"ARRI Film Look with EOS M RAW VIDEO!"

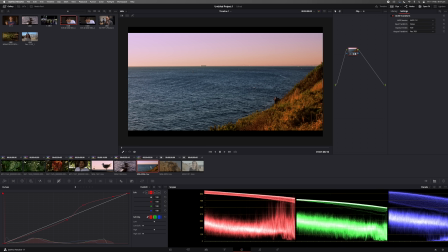815s
And if I put the curves back in, you can see it has more character, more flavor. And that pink just gives it a nostalgic feeling. You know, this person is wandering off into the distance and it looks like it's quite a warm day as opposed to something like this.
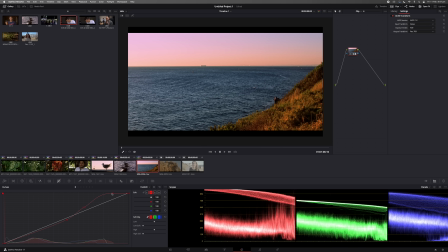830s
So it's all up to taste, you know, whatever floats your boat. But this is how I've graded the footage and this is the type of look and story that I want to tell. So here's before and here's after. Now we'll move over to this clip. This one's quite a challenging one.
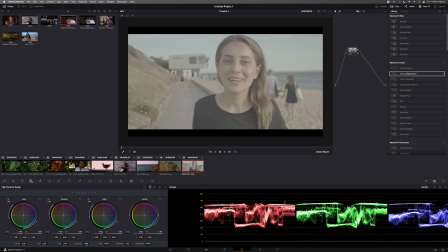843s
Obviously you're dealing with skin tones here. So you can use ASUS Transformation, which works absolutely fine. But let's go over to Color Space Transform. So at the top here, we've input color space and obviously we've encoded the data from the EOS M to ARRI Alexa.
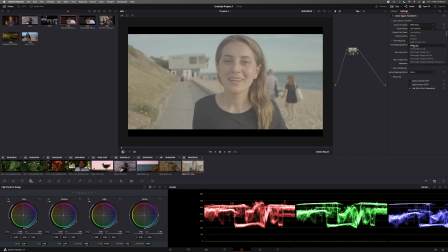858s
And then for the input gamma, we are using ARRI Log C. And there you go, that looks good straight off the bat.
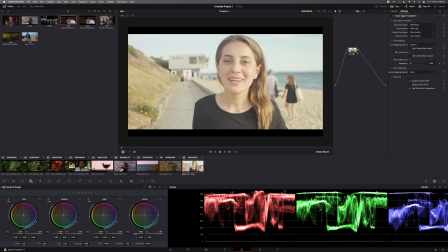864s
And then the next thing I do is go over to HDR and bring the exposure down until you're happy with the clip.
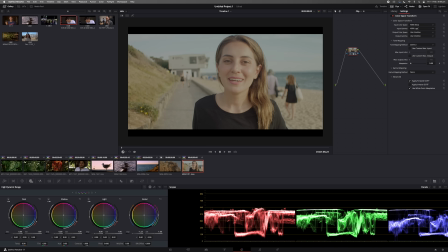870s
So I like to bring it down to around 512, around the middle. And then from there, I can go to the primaries, bring the shadows down until I hit around zero, and then the gain up.
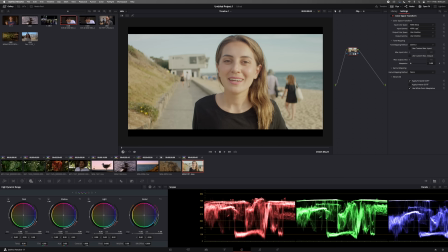882s
Then I go back to HDR, global exposure, bring that down again until the bottom hit the around the zero mark.
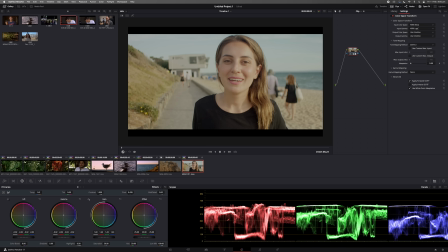889s
Then I go to the gamma and then bring that down until I'm happy with the skin tones level and then bring the gain up. Then I bring the gain down and then the gamma up. All right, so I'm happy with that image. I can bring the gamma just a bit further down and then the gain up again. All right, so I'm happy with how this looks.
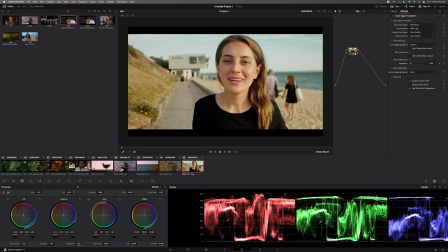908s
I can see there is a bit of green. And then I go and white balance the clip just a little bit, bring the temperature down until I'm happy with that.
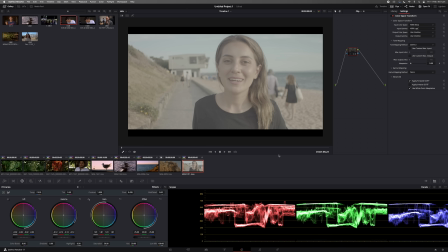916s
And if I press Command D before with the Alexa Log C and then after, there you go.
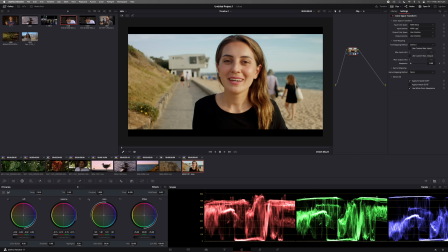923s
So you can play around a bit if you want to bring more contrast into the image. I bring gamma down and then the gain up a little bit. Some people go against this. Some people don't like this method. You know, there's obviously other ways, but this is how I like it.
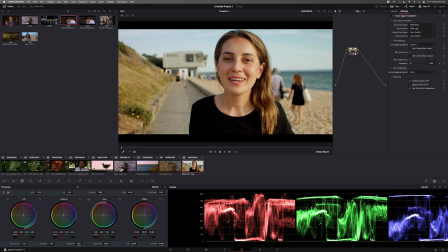936s
And I always pay attention to the shadows. I don't want them to be crushed. So just lift them up a bit until you're around the zero mark.
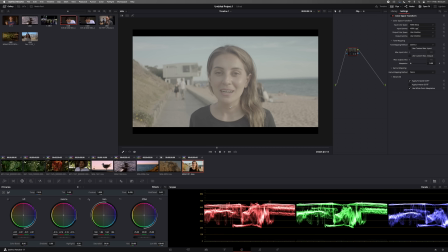943s
And that looks good to me so far. I'm very happy with how this looks. Command D. So here's before and here's after.
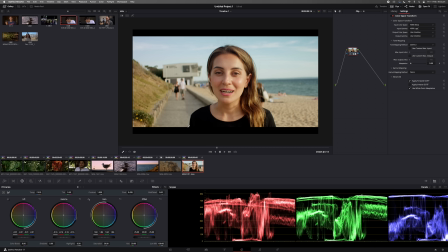951s
To me, that looks fantastic for a $250 EOS M. And obviously you can play with the looks. You can put LUTs in post, you know, add another node if you want. But what I like to do as well is go over to the curves and just play around the curve. So put a point in the middle like we did before with the other clips, and if you put some red into the highlights if you want,
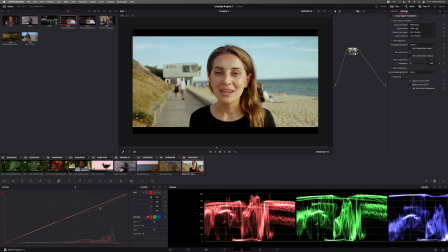970s
or reduce that and give it a bit of a washed out film look, you know, Kodak or something like that. So these also help to bring that vintage style. If you want to put some color into the shadows, you can, you know, lift it up and down and see what look works for you.
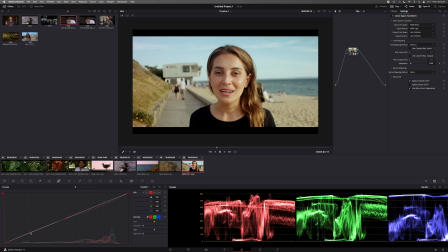986s
And I think I'm happy with a bit of warmth in the shadows, a bit of reds there.
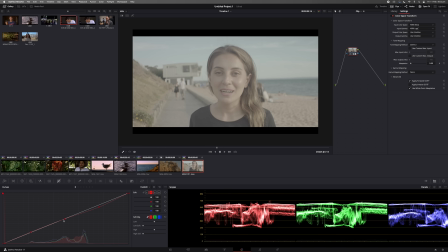992s
Okay, so Command D, and there you go. Looks fantastic.
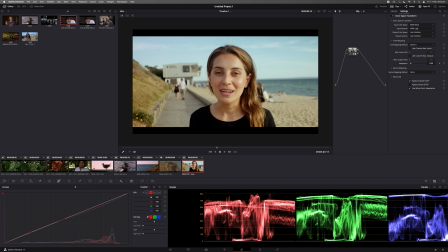997s
You can put some film grain over that, some Super 16 film grain, and hopefully you'll get a look that you're pleased with.
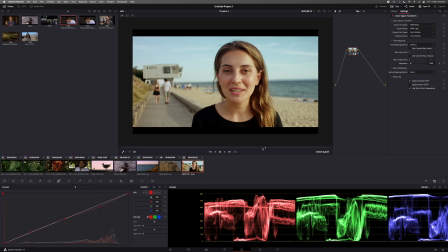1002s
So overall, I'm happy with this. I'm happy with how that looks. And obviously in post, I'll put that film grain that I showed you with that website and get that nice filmic look going.
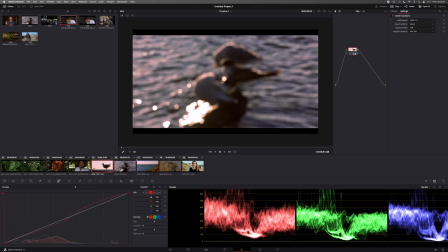1011s
So that's pretty much it. That's how I get the film look on a budget with this Canon EOS M. You know, I'm only using one node here.
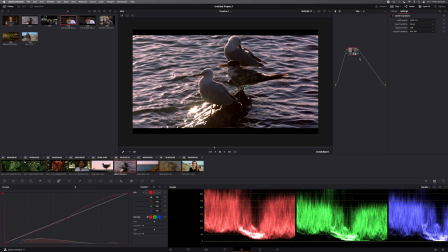1017s
A lot of people use different nodes for contrast, exposure, saturation, all that stuff. I like to keep it simple and stay with one node. And again, we're dealing with Alexa Log C to Rec 709 using this ASUS transformation that you can get from the FX library under Color Space Transform. So if you want to go back and look at what I've done, then you're more than welcome to.
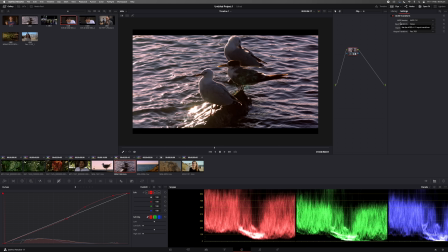1037s
I'm going to put these clips up that you can, you know, feel free to mess around with and grade for yourself and see how you like them. So that's pretty much it, guys. That's how I go about grading the ARRI Log C workflow for the Canon EOS M and Magic Lantern RAW video. If you got something out of it, then give it a thumbs up, subscribe if you haven't already, and I'll see you guys in the next one. Bye for now.